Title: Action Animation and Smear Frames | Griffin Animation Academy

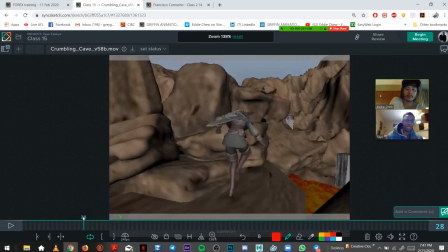For a while, I was trying to replace the big land masses with like boulder meshes, and that didn't really work out.
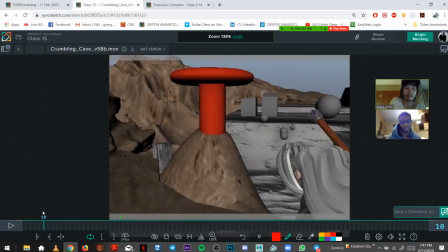And then I tried a few different meshes. This was the one mesh that kind of made it look not so two-dimensional.
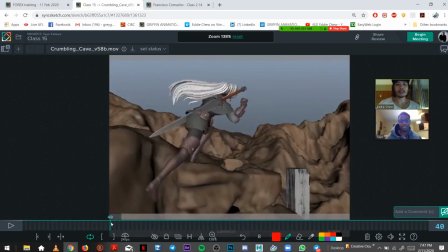Yeah. But then you still got the sharp edges.
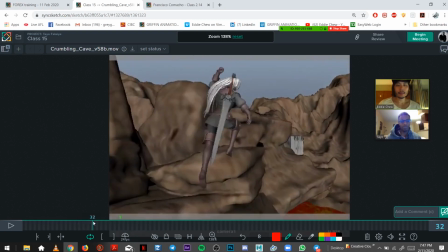And then I tried to address the kind of polishness we talked about, especially with the jump here.
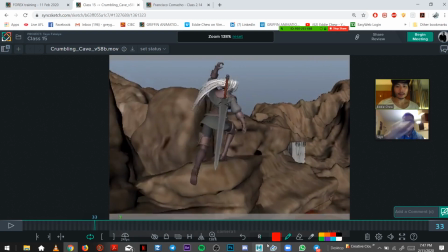Her arm swinging down. Yeah.
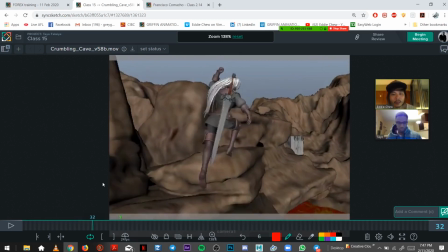With the background, so what I usually do is just like duplicate heaps of like rock
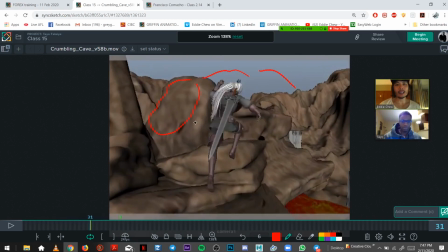single models, and then I'll just like scale it up and move it around and just create my own.
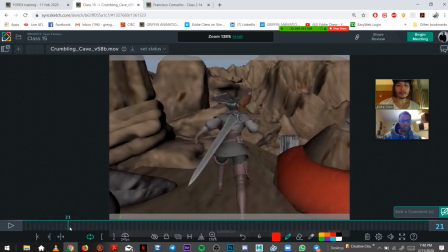It doesn't have to be one piece. And because this texture isn't very appealing,
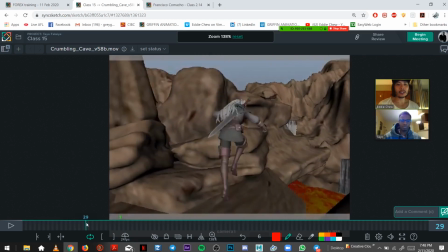I personally would just throw in like a flat color, because these are like, you know, the shapes of it are pretty cool, so you want to keep those.
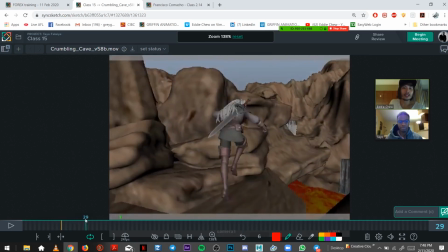But I would just put a different color,
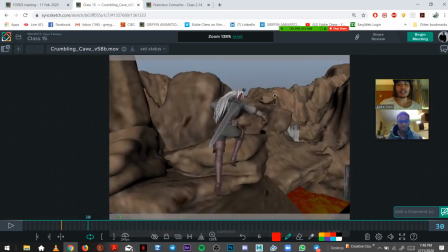and it would be less distracting than a really stretched low res texture that you have.
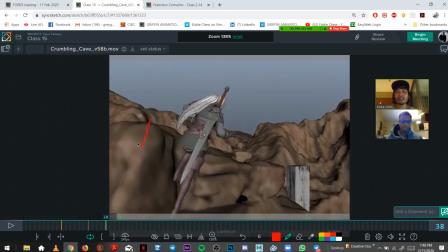And then, you know, just separate, like, you know, you can make that one green or whatever, and then this one blue, just to separate the foreground, or well, whatever color, you know, just to make them gray and the same.
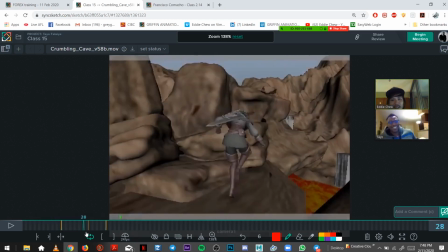Yeah.
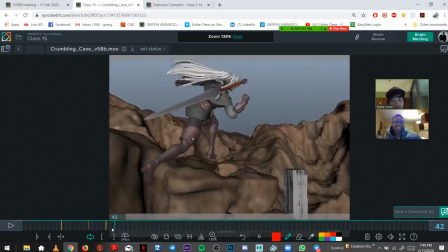But yeah, I would
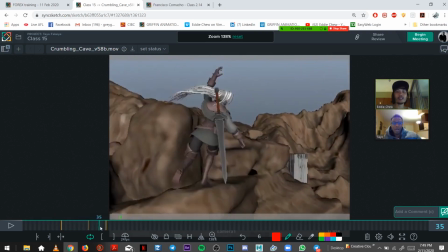just keep it simple, to be honest.
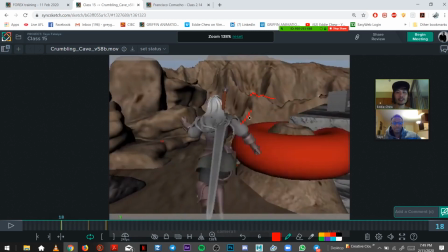Even grey, but because she's grey, I would just make it another flat shaded color.
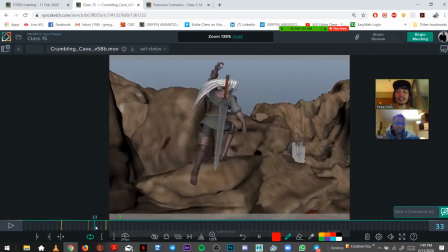But that's, in the end, that is also your choice, because it's your scene.
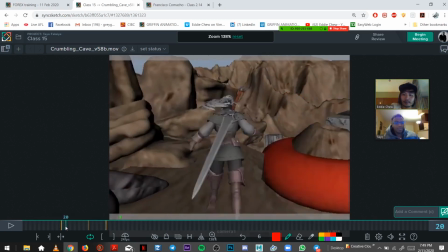So. I mean, you're the expert, bro. I'm just.
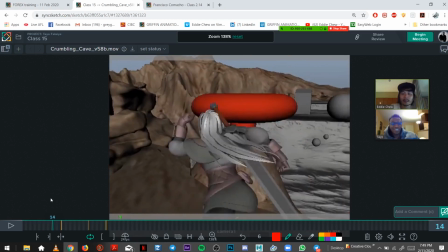I don't know the difference. Because, like, to me, if everything was just flat shaded
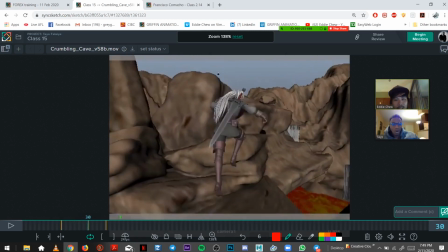and you had your effects in there, because you don't have the textures, obviously, so,
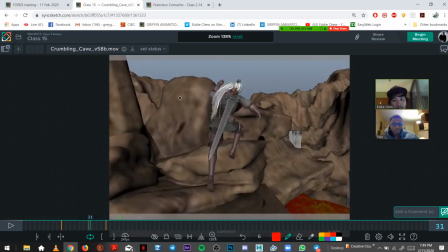and I'd rather have, instead of forcing, you know, this ugly texture,
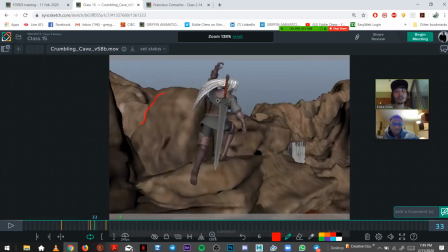like it's just not working, I'd rather just see the cool shapes in there and then combine the effects and everything else in there,
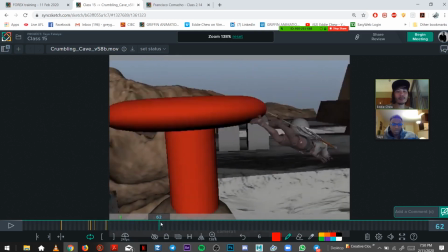and it'll still work well.
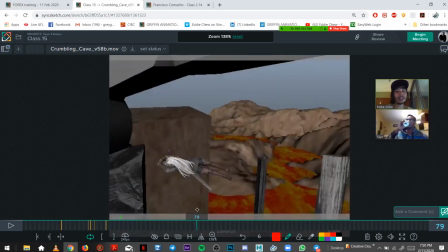It'll still look more presentable than this stuff.
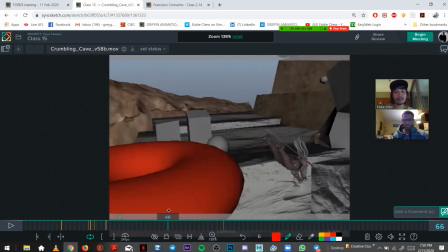And maybe update like
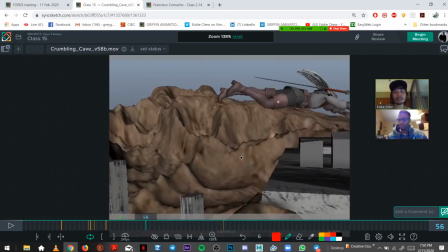this wall as well, this cliff or whatever you want to call it, this platform.
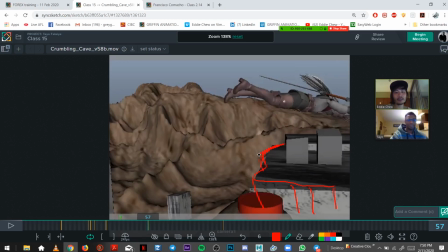Put something interesting there as well. Yeah, that shape you're drawing, that's the problem.
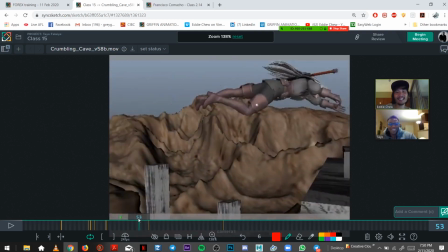I know what cool looks like. How you make it cool. Well, I
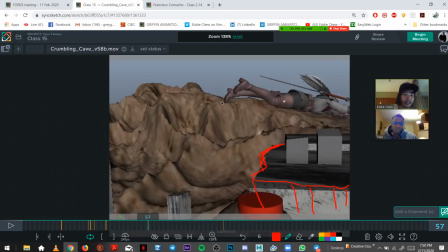would just find like single rocks, like high res, just rocks from Turbo Squid. Excuse me. And because they're high res, you can just scale it up so this looks like a massive giant rock, or you can even put a whole bunch,
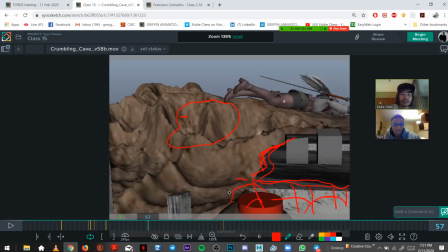you know,
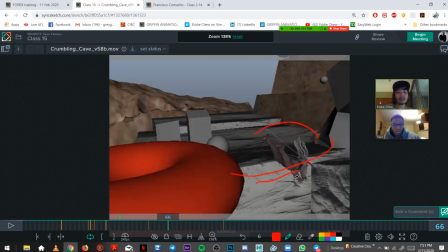so this would be one like big rock with a cool shape, and then you have another one here just to, you know, scale it, rotate it,
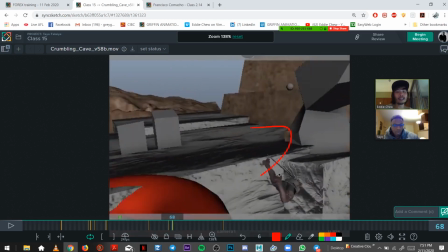so then it could just be like giant piles of rock that she jumps on.
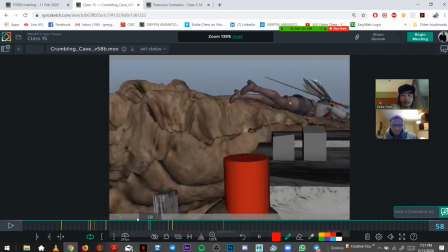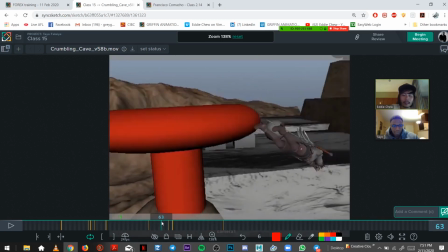That is what I would do.
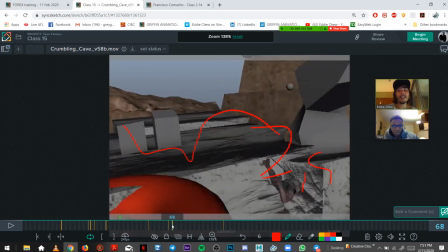It just saves me time from finding that one perfect environment piece to put in there.
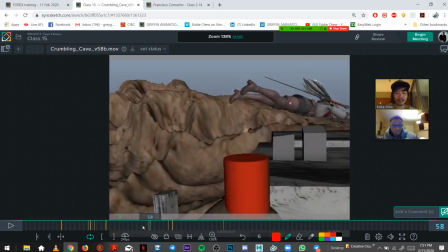I'll just go in and just build it with small pieces. Again, you want enough
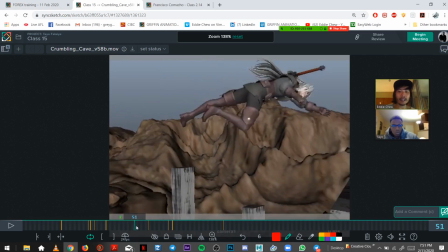presentable shapes and background and environment in there to make it feel
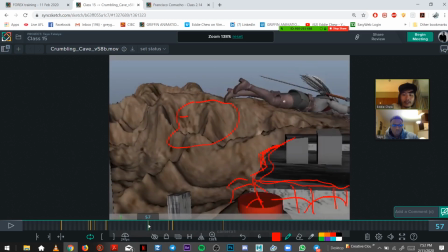to make it presentable and to make it not a student looking shot,
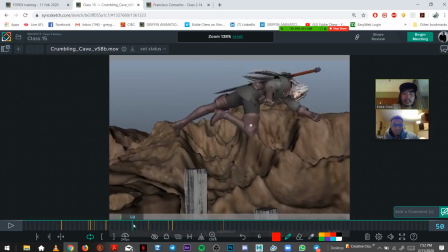as in, I guess when I say student, not unfinished.
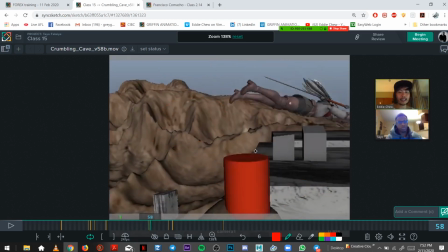So even if it's again grayscale or light blue or whatever,
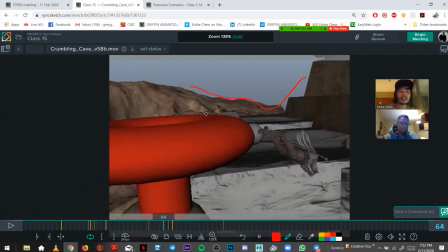at least this way it looks like it's in a complete environment,
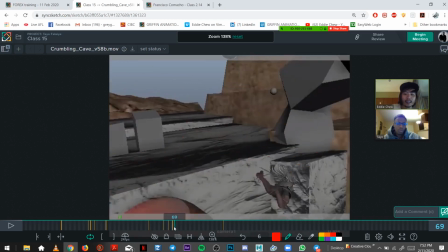enough to show like that it's a world that's she's kind of running and jumping in.
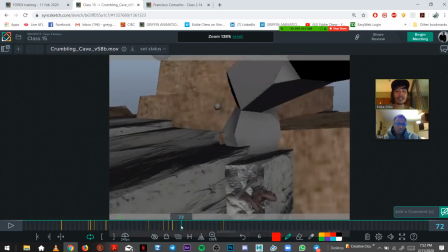Like it feels more, it doesn't like, even though it doesn't have textures, it doesn't feel like she's in this incomplete video game, I guess.
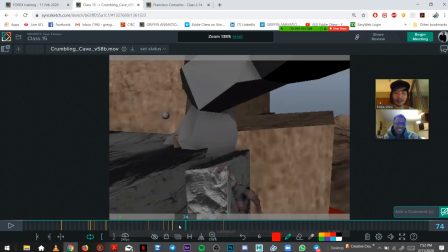That's what it feels like, you know?
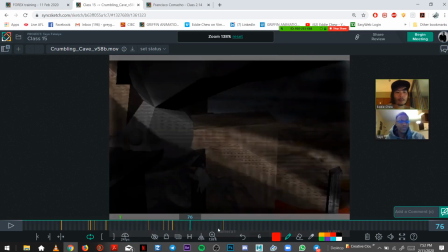Oh, what's this? Yeah, that's like a weird effect ever since I turned on the ambient thing. So what happens is the effect of it like exploding and coming back down,
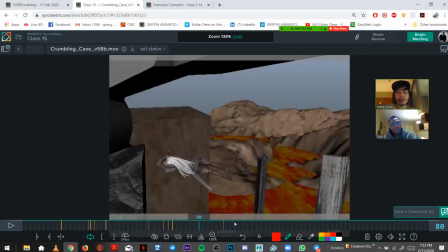I turn down the opacity, but it it's like coming down again.
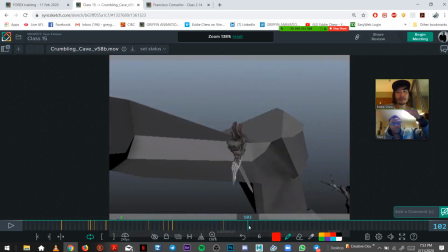Yeah, so like it's going up and it's turning on its opacity and then it comes back down again.
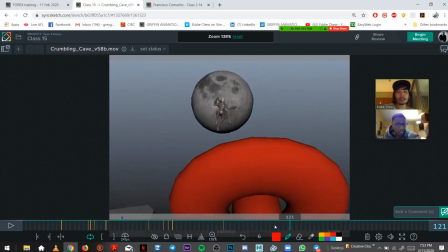So you're just seeing it for a second here. Cool. When the effects go on, we take this out.
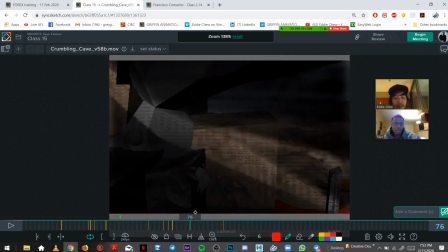Yeah, I guess it'd be a shame to cover up one of your frames. So if you can avoid this, yeah, like it'd be better. Your shot will be better for it.
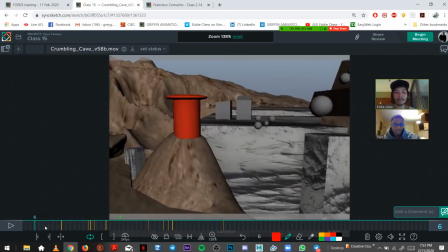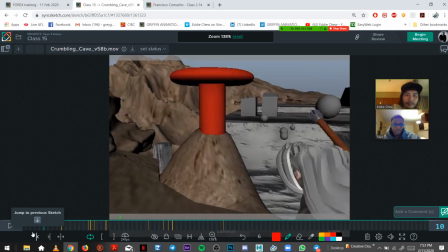Let's have a look. So I'm just gonna frame by frame nitpick at this stage.
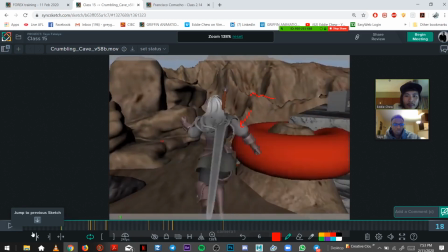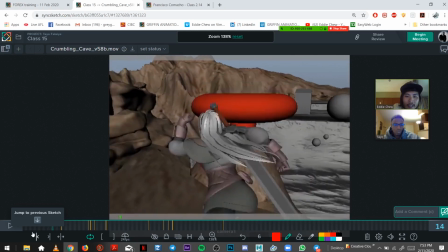And you did a pass on the hair, it looks like, and a sword.
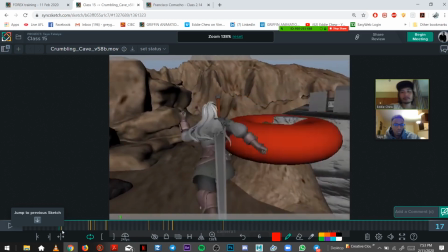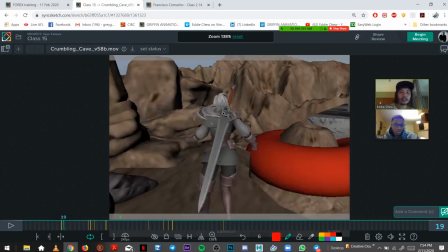Is there any way to get at least a curl on the end here? So if the hair's coming up, at least get like like a curl,
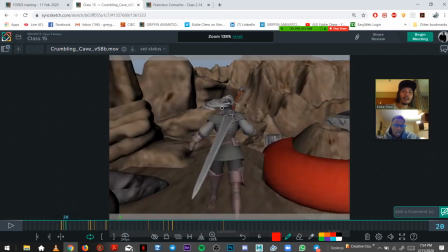rather than, or even like, because right now it just looks like this shape. If you can at least get from the side, it would look like right now I'm guessing it'd look like that.
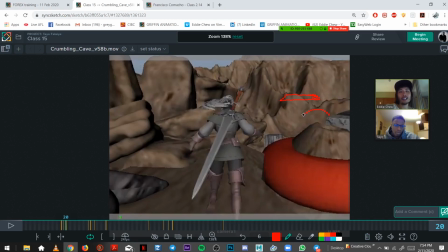So if you can at least get something like that, or yeah, that's what I want. Yeah, instead of that.
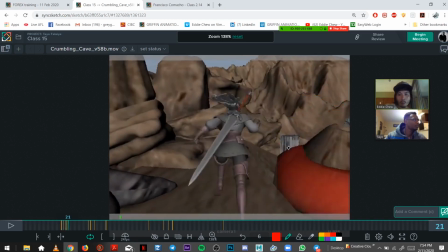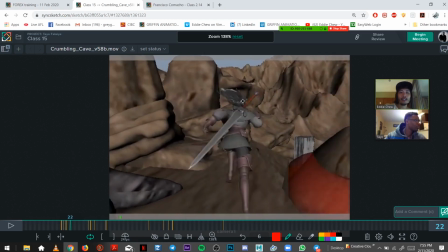Yeah, here as well.
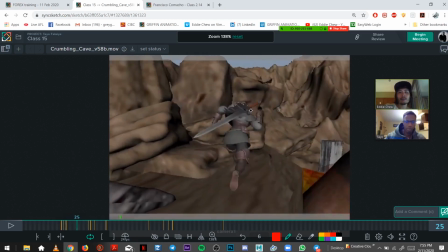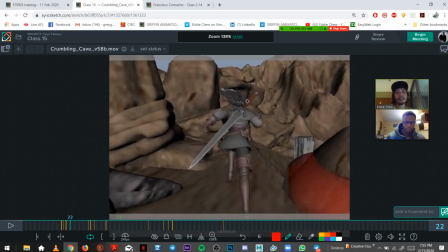I'm guessing when she's running here, you don't need anything really going up or down.